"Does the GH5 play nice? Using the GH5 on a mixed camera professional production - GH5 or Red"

Today in Inside Craft Show, we're going to show you what it's like to use GH5 as a... What's up with those glasses?
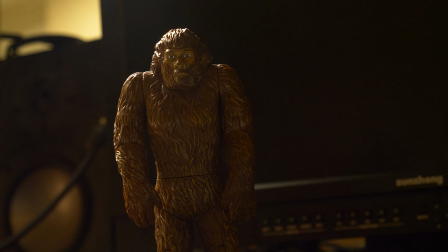0:05 Well, I lost my... You look like a Casey Neistat wannabe. Today in Inside Craft Show... we're going to talk about using the GH5 as a B cam, mixing it up with lots of different other stuff in a commercial project. How well does it do? We'll see.
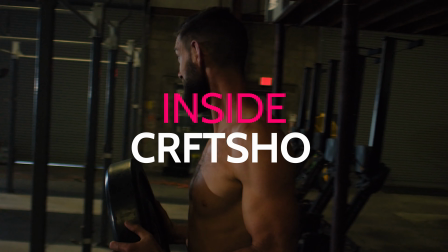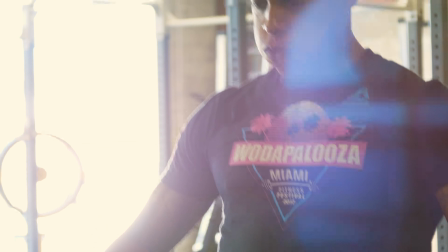Like we said, today on Inside Craft Show, we're actually going to talk about using the GH5 with multiple cameras. Does it play nice? Does it integrate well? Does it work well? Does it have friends? Does the GH5 have friends? Well, I believe it does. And Red is one of them, so is GoPro. But the interesting thing, before we jump into that, let's talk about stylistic approach, because there's a couple of things that I think are very important. One, when we see GoPro, 90% of the time, maybe even higher, 95% of the time, we know it's GoPro. We've accepted that look. We embrace that look and know what it is. So the challenge with GoPro is always like making the footage clean up to look good, to match as close you can, Red or GH5 or anything else you're working with. Even on bigger features, you mix in that shot. So sometimes you cut the number of those down. We like to use GoPro on this particular project. We used it to kind of just give us different perspectives we've never seen before, right? To really jump in and let it explode, give us some cool angles, to really just add some energy to this brand anthem we did for a company called Revolution After Dustoff. Now, you've probably seen, and the link is up here, the Red versus GH5 footage we posted, where we mixed two of those together and kind of shown it. We've shown different clips from that, but this is a little more in-depth look at that project. It just got released, so I'm able to show that. If you actually want to see the entire anthem and or one of the other bits we did for them, you can head on over to the link. I'll post it here. It'll also be in the show notes for you to kind of see what they're doing. It's really cool concept what they have, but you can see the full-length videos and see, maybe you can figure out what all was Red, what all was GH5. Obviously GoPro's GoPro. That goes back to our stylistic approach. So when we went into this project, we really wanted to put some energy in and really take this really great concept that Dan and Maddie have and just blow it up, give it a lot of like chutzpah and power behind it, because they're so passionate about it. We couldn't help but want to illustrate that same passion. So let's jump in and take a peek at some of this footage.
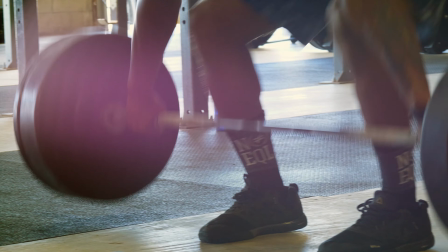2:24 So as you've seen in the intro bit here, we start with a GoPro shot, and this is a hodgepodge of footage.
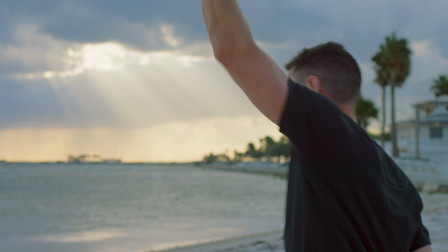2:30 It is everything from GoPro to Red to GH5, but the one thing that I found really exciting about it is we wanted to create this energy beat to kind of set up this stylistic.
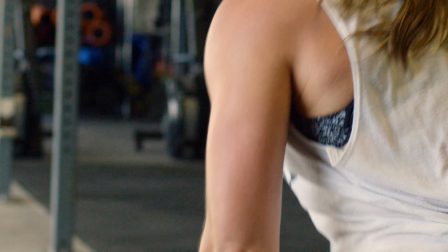2:39 Here's how we're gonna roll into it. That's one of my favorite shots we've ever done, and kind of put it together.
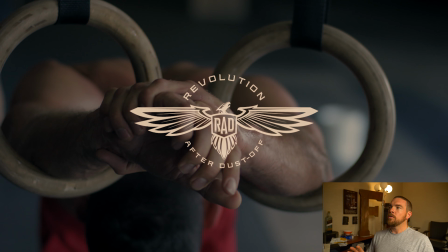2:44 So that's that intro kicker. So now we're into another video, obviously starting with a GoPro type shot into other content.
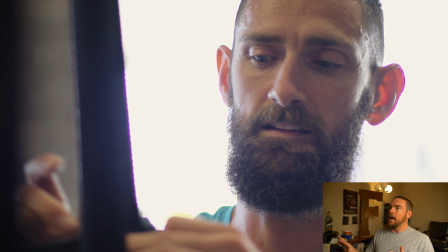2:52 So this is the graded footage, and as you see, I'm just kind of moving about both videos.
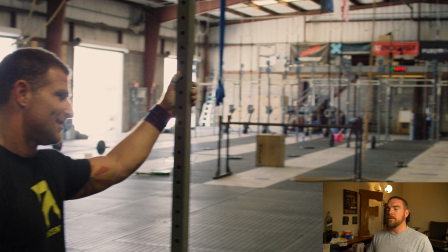2:56 The crazy thing was we wanted to do these storytelling elements where we were showing flashbacks, and I don't like to just show photographs, and this is kind of a cool little pro tip.
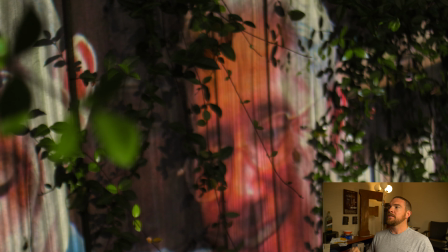3:04 In this case, I thought it would be kind of cool to just have it like outdoor projected onto a fence, just to give that emotional vibe and kind of create that space.
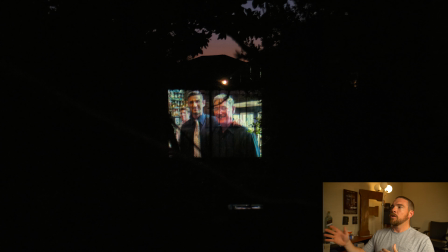3:12 So that's what we did with those particular sequences. And then as you can see, we're kind of back and forth, just flowing around different locations.
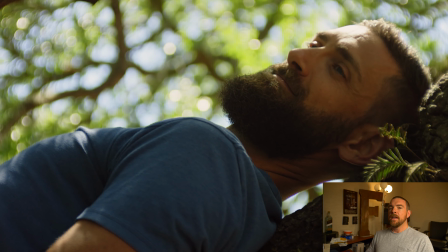3:18 And again, it's all about mixing up the content. Then another portion of the video is instructional.
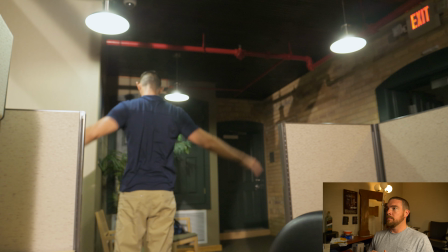3:24 So when we get to the instructional sections, this was a tremendous amount of using GH5 and Red really hand in hand as an A/B camera to put it together.
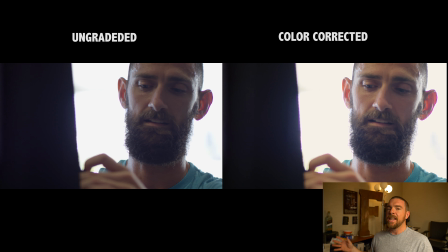3:32 So this section here is I took the exact same footage we just saw and I put them side by side. So on the right hand side of the screen is graded, on the left hand side of the screen is raw footage,
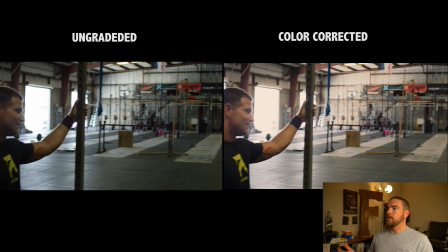3:41 and you can obviously see the color correction that went into it and tweaking it out that way to add more color,
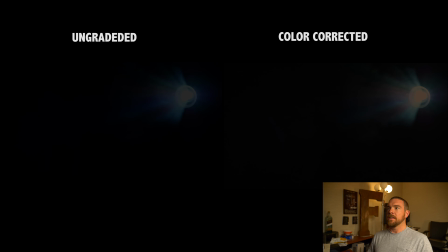3:46 add more life, a little bit better skin tones, and mixing them up. The interesting thing for me is all of the GH5 footage, which these shots here are all GH5, the GH5 footage, aside from a little color tweaking, it was all shot on standard.
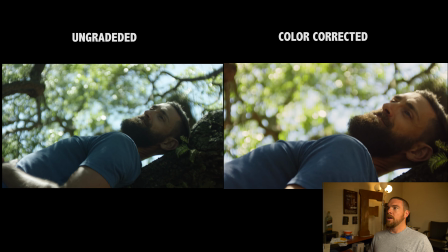3:59 We didn't use Vlog, we didn't use Cinelike, we went straight with standard because it matched the Red so well.